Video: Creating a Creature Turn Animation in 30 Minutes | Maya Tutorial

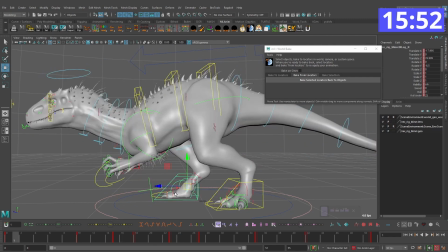(16:48)
And I'm using Animbot to copy and use these different tools that it has to really speed up the process.
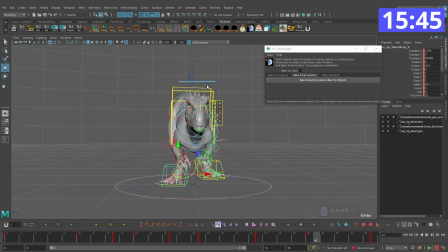(16:56)
Cool. Looking at this, it's way too fast. Right in here. I'm gonna go ahead and add a keyframe. This is a script I have to just add a frame there, and it's gonna shift all the keyframes down on my timeline.
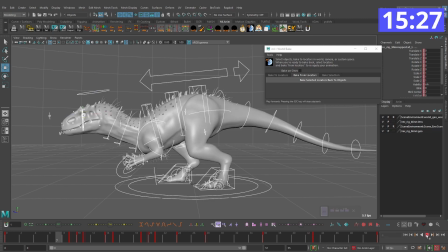(17:14)
So it's just a quick way to do that.
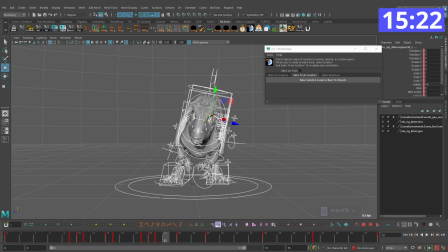(17:20)
Probably add a keyframe here.
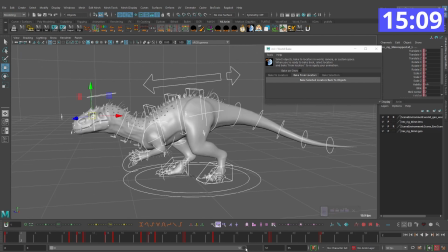(17:30)
I think that works a bit better. Add some frames to our timeline because we added some frames to the animation.
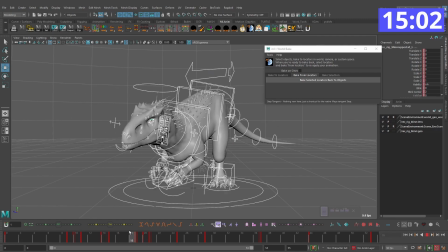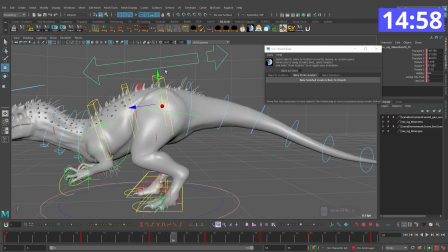(17:43)
All right, and I want to fix the root position through this.
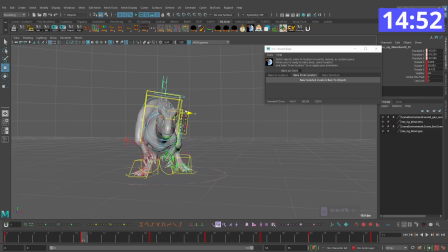(17:47)
So through here, it's still going to be favoring that foot on the right because it's got all the weight on that foot.
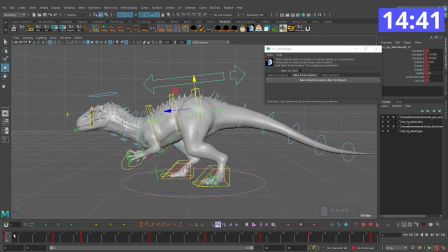(17:59)
I think here it'll probably start to kind of dip down a little bit. Maybe not that far. We'll start to dip down, raise up, because that foot is picking up.
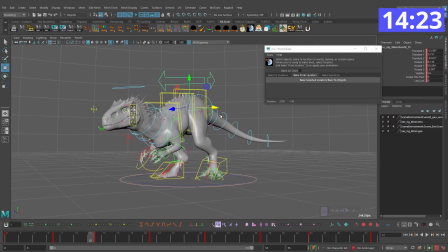(18:16)
Still favoring over on that right foot. It's dropping here. Maybe not quite that far.
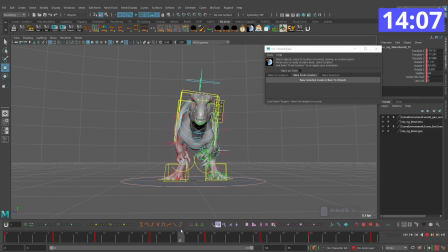(18:34)
Here, and then it starts to swing back over.
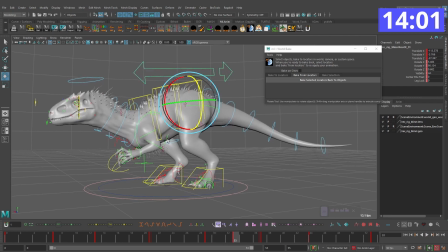(18:39)
And then here, maybe I start to bring that hip back up. Maybe add a bit of rotation to this for this settle here.
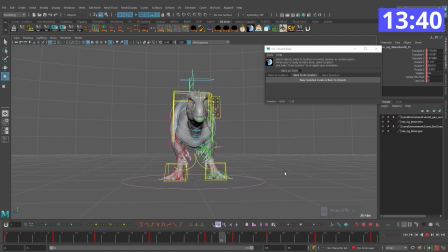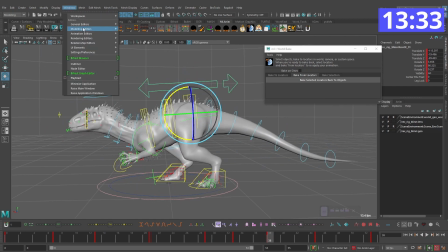(19:07)
It's happening a bit too fast, this rotation that I'm getting. I'm going to open up my graph and just look at this in the graph editor.
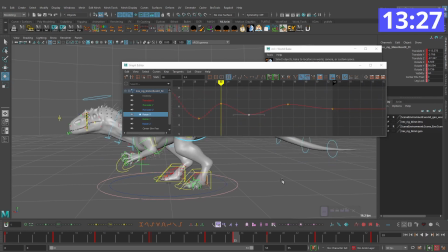(19:15)
Maybe dial that back a bit.
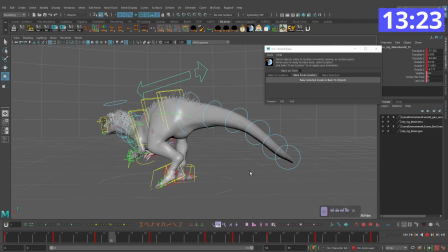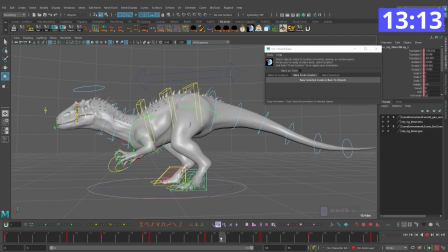(19:27)
All right, let's fix this foot. It's going to pick up here.
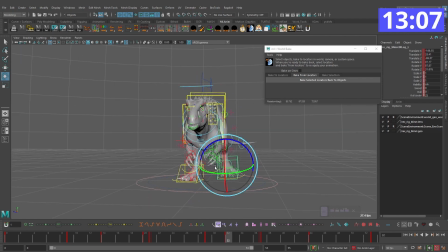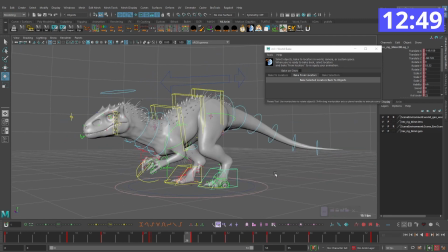(19:51)
Something like that. See how that works. It's looking decent.
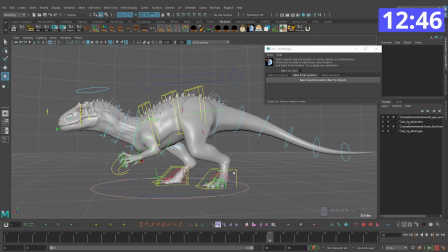(19:56)
Now I need to make sure it's locked off. It doesn't kind of float around there. Something like that.
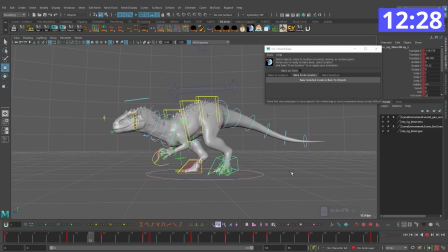don't like how this shoots up that fast. It feels too much like a hop, which I don't want. So I'm going to reduce the amount it's actually moving up.
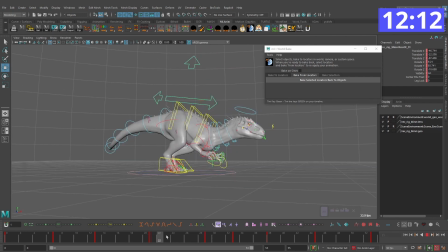And maybe here. Let me actually open up the graph to do some of this.
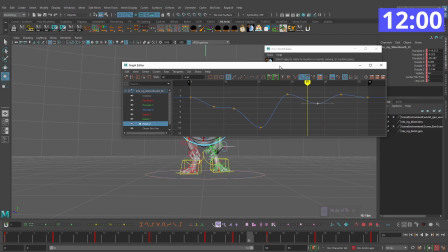(20:40)
Let me take a look at my translate, or excuse me, rotate X for some of this.
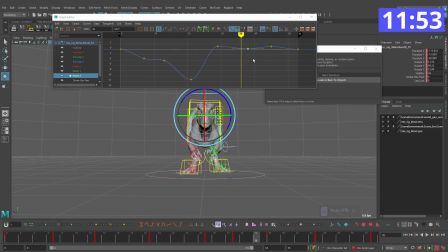(20:45)
Make sure I can still kind of see what I'm doing. For this, the hips are going to rotate down. So I'm going to grab this keyframe, start to rotate them down a bit.